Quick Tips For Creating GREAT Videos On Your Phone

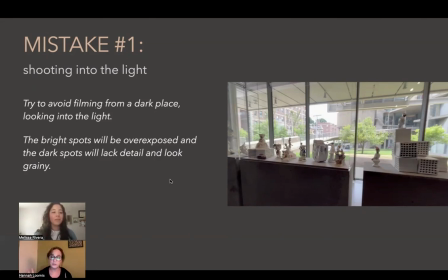It could also have to do with how large, like what kind of resolution you've chosen on your phone. So I have my phone set to automatically shoot in 4K. And if you find that you need to step in and take some video for maybe an event or
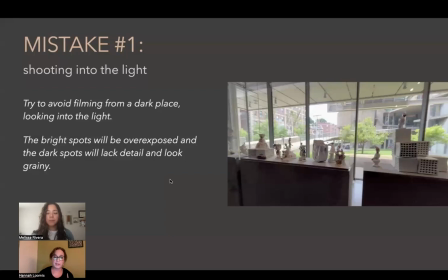do an interview with someone, anything like that, um, choose the highest setting that you possibly can, the highest quality, because it really will make a difference. And also, something I didn't happen to mention here,
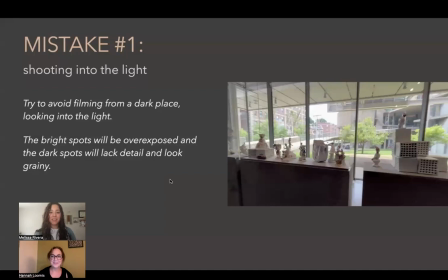but I really should have in the presentation is if you need to do that, if at all possible, have some sort of tripod. Like it could be those little cheap, gorilla things that just sit but especially if you need to
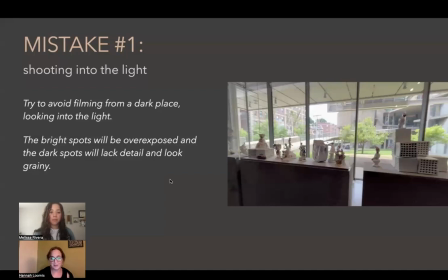hold steady on the same shot for a while. Make sure it's stabilized because shaking is something that it's really hard to correct. Okay, but mistake number one, shooting into the light. So here's, oh, sorry, there we go.
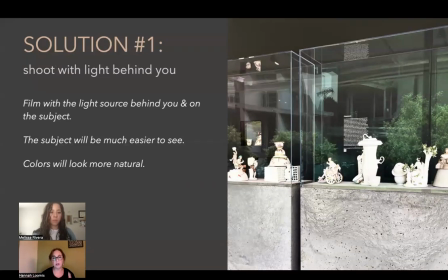Solution number one, shoot with the light behind you and on the object or the subject that you want to film. And I will say these aren't really fantastic videos.
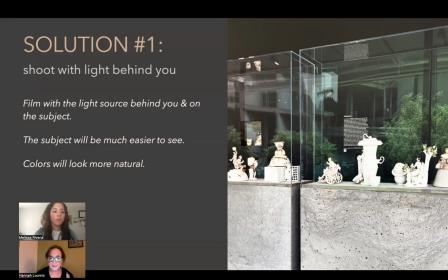I did this quickly in the museum one day, but you can see, I think, that the subject here, instead of the background, is much easier to, I mean, instead of the what's through it,
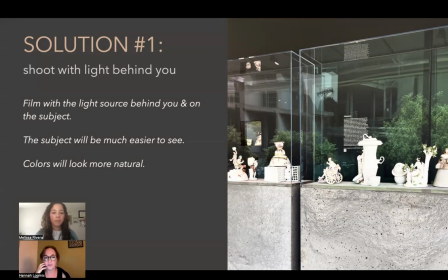is much easier to see. The colors are more natural, there'll just be more detail, and it will look all around better.
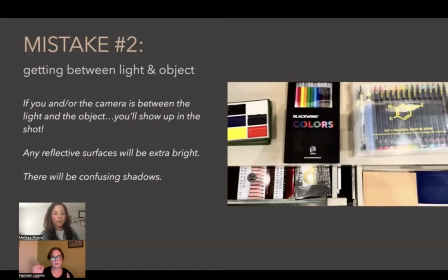Mistake number two.
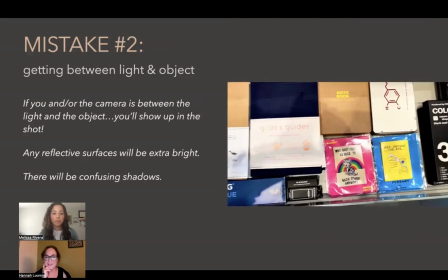Take a look at this, and you can see my hands and the phone and all kinds of strange reflections and strange shadows.
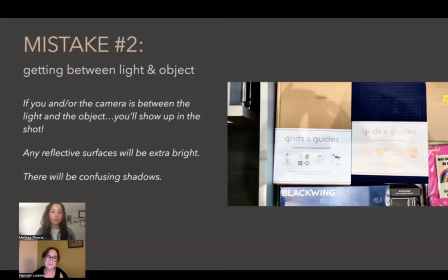I happen to think it looks kind of neat, but you mostly probably don't want that. So it's just something to notice. Like, what are you capturing in the shot when you're filming?
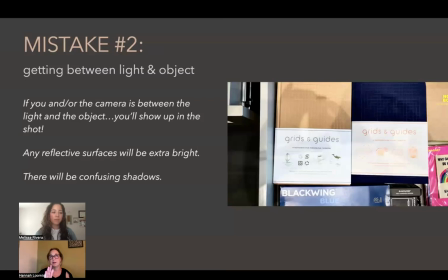This happens all the time where someone's filming and they are in a mirror. Like they don't realize that they are, or they're being reflected in glass. So they're showing up in the shot when they should be anonymous.
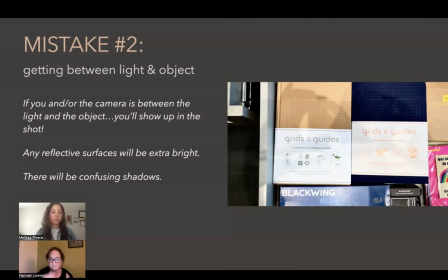So, and not in there. So just things to watch out for um, that you want to try to stay out of the shot yourself.
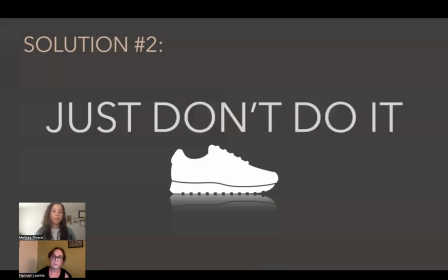And also in this case with the, back with the light overhead,
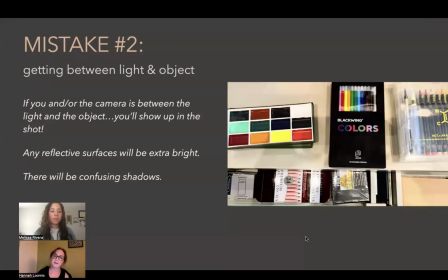like I mentioned, it's just confusing to look at and yeah, disorienting. Are there any questions so far? Because I'm just, nope. No, no, all good. Okay. You guys please pipe up at any Yeah. point.
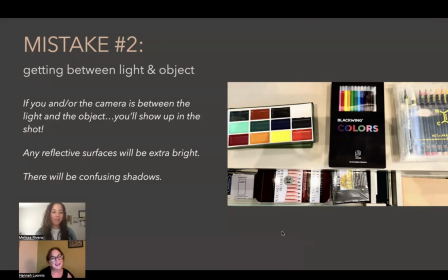There's nothing formal about this. Um, okay.
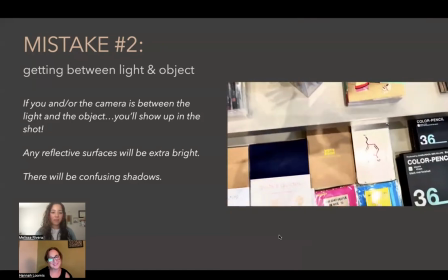So there, again, there you can see my hands. So the solution to this is just don't do it.
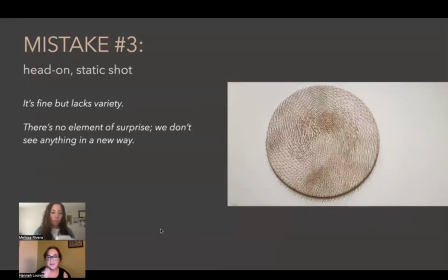So mistake number three, and this maybe isn't a mistake exactly, but it's something to really consider when you're filming. Like these are basically ways to make what could be an okay film really interesting.
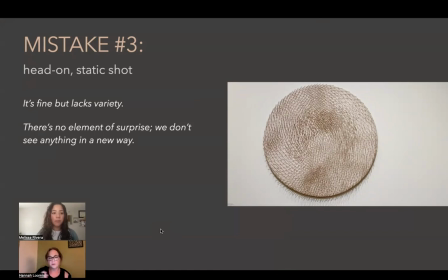So here, the object is a very cool object, but we're looking at it head on, and it never changes. I don't know if you saw the video run for some. Oh, here we go.
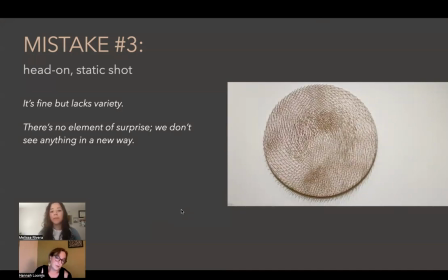So it's a cool thing to look at, but there's no surprise. There's no variety.